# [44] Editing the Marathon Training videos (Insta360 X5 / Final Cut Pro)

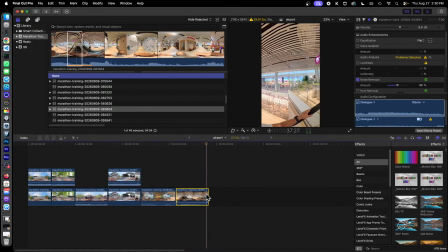[21:20]
This clip is also super noisy. Somehow the noise removal, is it working? Just tune it down.
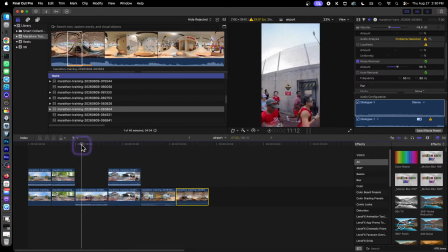[21:37]
This clip. Oh yeah, okay, the panning is a bit strange. Let's go and fix it. So the trouble with the panning is that, okay, it's panning from over to the people, then,
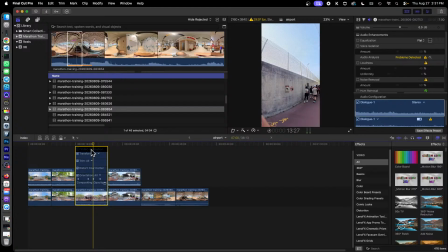[21:53]
yeah, so we see some too much on the wall here. Let's go and change the panning so that it's going a bit towards the right, like that. So this is minus 152. We'll hold at minus 152 for the previous keyframe also.
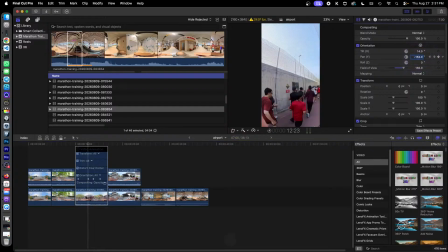[22:11]
So this will become minus 152. Okay. So let's check our animation. Okay, we're panning, and then we're holding, and then dinosaurs. Okay, good.
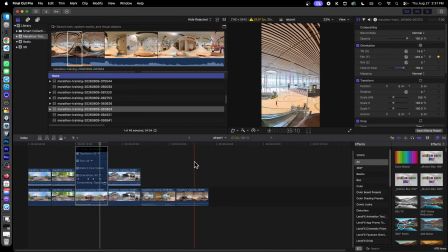[22:28]
Okay, moving on. So this is
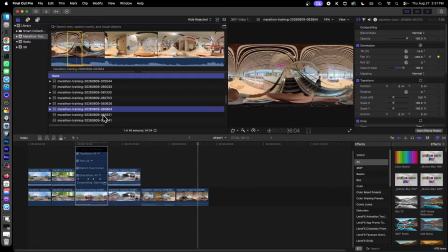[22:33]
me going up to Burger King. Do we have any shots of Burger King? Oh no, this is okay.
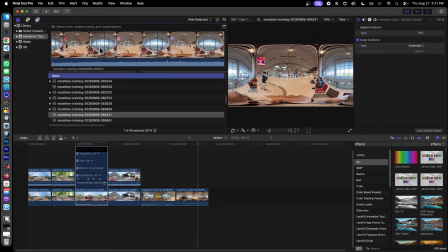[22:39]
This is just me sitting at the airport. Okay, looks like this will be another single shot wrap around again. So I'm just going to take
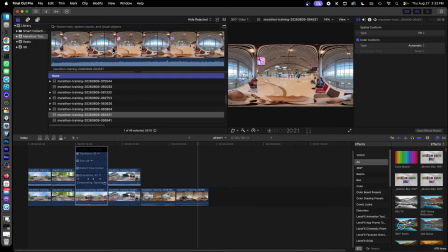something interesting with somebody walking across it.
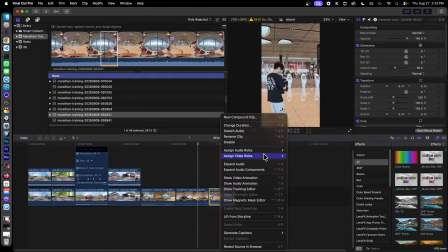[23:04]
So let's take 7 seconds of this. Change duration 700. Again, we'll copy the panning animation. Edit, paste attributes, paste.
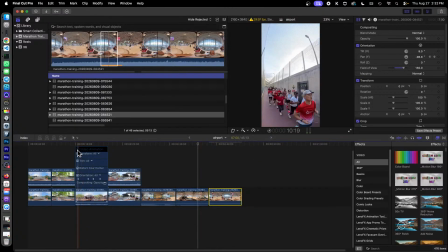[23:21]
We'll hide this one out.
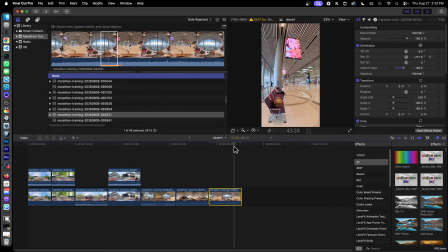Okay, let's change the panning. We are going to pan from. Okay, since there's nothing behind us, so we'll pan from right to left, not left or right. So this will change.
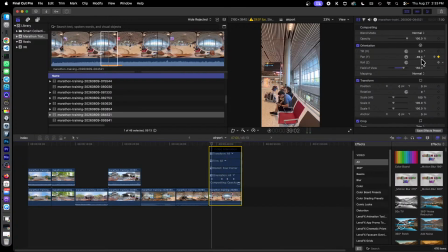[23:42]
So this keyframe, we will pan from the left. Next keyframe will be facing the center.
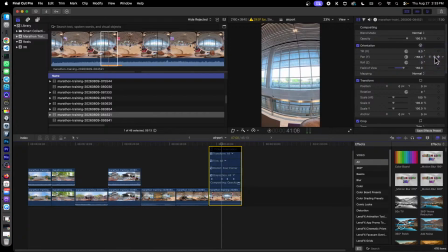Oops, hang on. Redo. Okay, let's do this again.
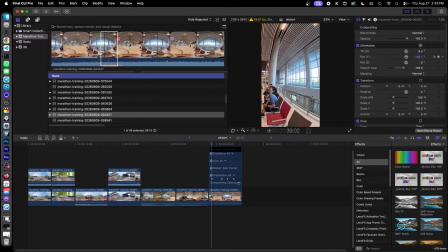[24:18]
This keyframe will be panning to the, okay, at my left. Well, why is it my battery? Okay, let's pick a number positive. So it's going to be 110, makes it easier. Then we are going to pan to the center.
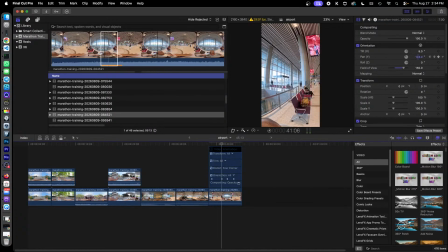[24:40]
Center. So 110, center here. Then pan to the right. So 10, we're going to hold at 10 degrees.
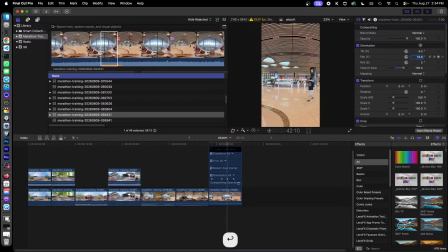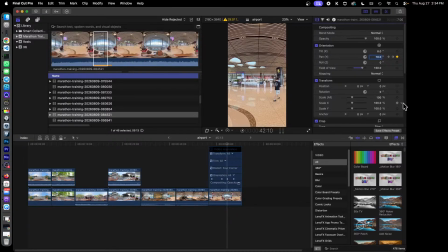[25:01]
Okay, now we can pan it a bit to the right. The next keyframe is going back to the left. So right now it's at 10 degrees. So, okay, just now was 106, 10 degrees.